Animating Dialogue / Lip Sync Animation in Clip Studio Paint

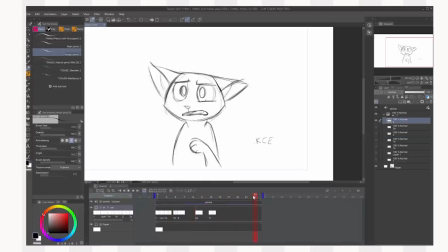(12:27)
Might add a frame right to the end as well as just like an end point. Pretty much the same as this one, except settled a bit more. So it's something, I have something to draw in between these two, right? So he doesn't just suddenly come to a halt right at the end.
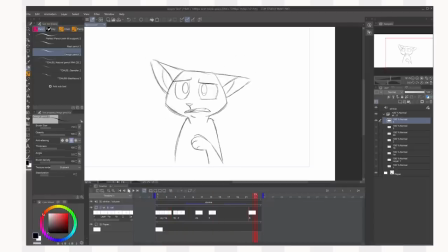(12:48) Stinky, stinky.
So now he's a bit more of an endpoint, so you can see where he's gonna end up.
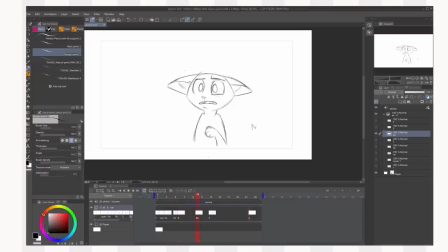(12:55)
So what I do from here is I just in between further, so make new frames, new drawings in between these drawings here to smooth out a little bit, see if it still matches the timing and the acting I'm going for,
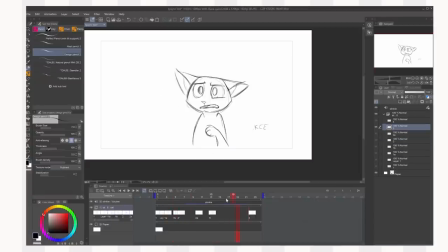(13:11)
adjust if necessary, and then I kind of call it done. So that's kind of the basics. I'll come back a bit later with a more in-between animation, and I'll talk a little bit more then.
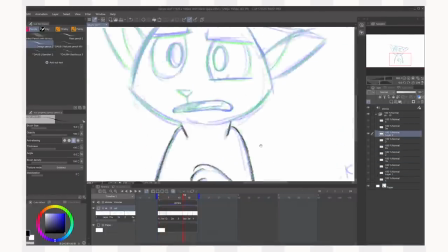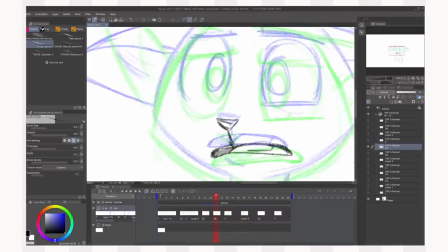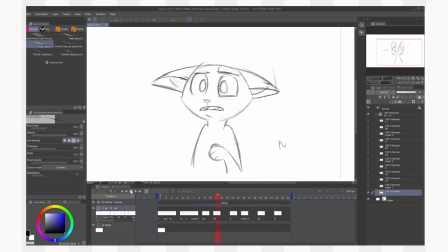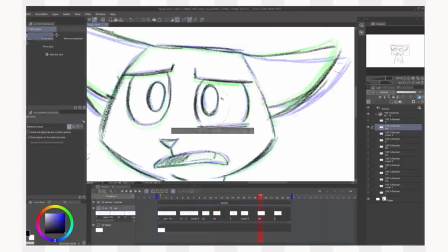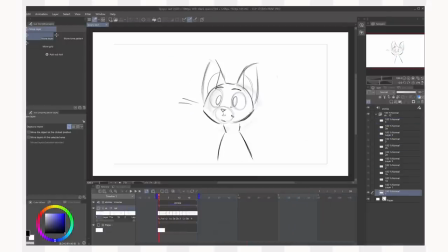(14:20)
Okay, so I've finished in-betweening. Basically all I did after the stuff I did with you was add some more in-betweens, so make new drawings in between the drawings I already had, and sort of use the onion skin or flip to draw in between those drawings like these mostly.
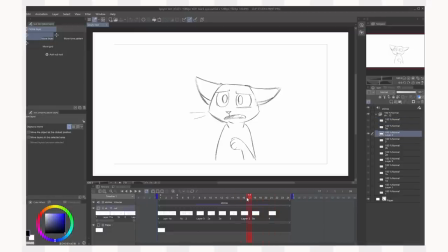(14:38)
Like there's a bit of a slow out at the end here, so a lot of these drawings look very similar so that it slows out.
Stinky, stinky, stinky.
I also changed some of the timing of some of the frames because they weren't quite snappy enough for my liking. I also
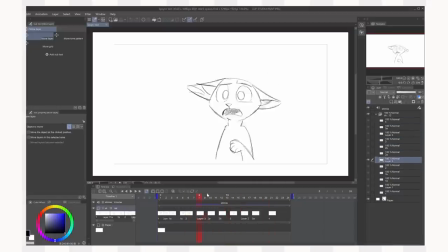(15:00)
changed the ear animation a bit. I did a bit more straight ahead with the animation on those, and what that means is, like, instead of in-betweening keys and such, I kind of did one frame at a time. Like, say I draw this frame, then this frame, then this frame. And I do that sometimes with elements that kind of need a bit more weight to them,
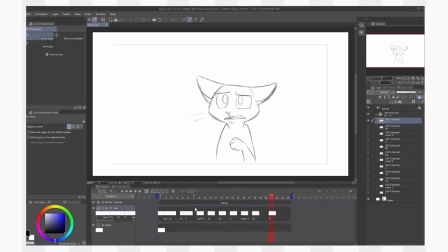(15:18)
a bit more follow through, so I can try to achieve that a bit better. So I tried to have a bit of a bounce and a bit of weight to the ears. I still think they turn a little funny here, but I'm calling it done for now because I could just go on this forever. I also
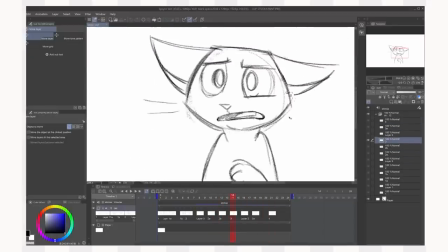(15:36)
exaggerated this mouth a little more when he goes E on Stinky, because it wasn't quite popping enough for my liking. It wasn't noticeable enough since I made the ink mouth here so similar to it.
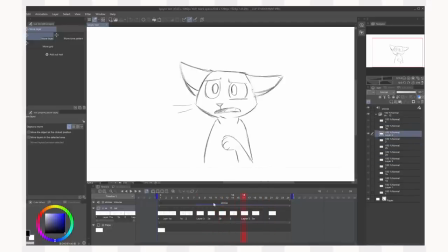(15:53)
I wanted to really push the E mouth so you can really notice him say E at the end of Stinky.
Stinky, stinky, stinky, stinky.
So it juts out quite suddenly there.
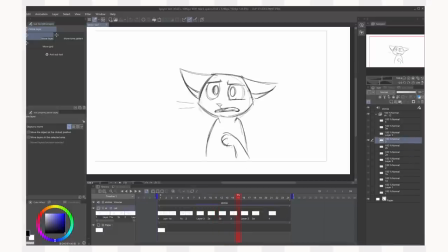(16:04)
I think I would exaggerate it further, but again, I'm gonna leave it done here. Also did a bit of animation on the whiskers. I really half-assed them, so I kind of shorted them and didn't really add too much to them, so they're a bit underwhelming, but you could kind of go forever on stuff like this, really adding little details.
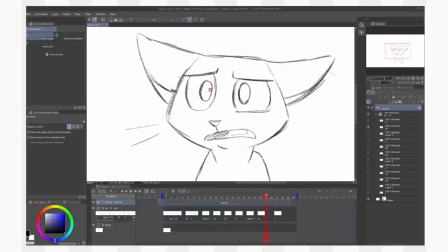(16:24)
Like, I did try adding a little eye dart at the end where his pupils move a little bit, because that can be really nice with acting sometimes, but this clip is so short that it was just a bit too much information for 1 second.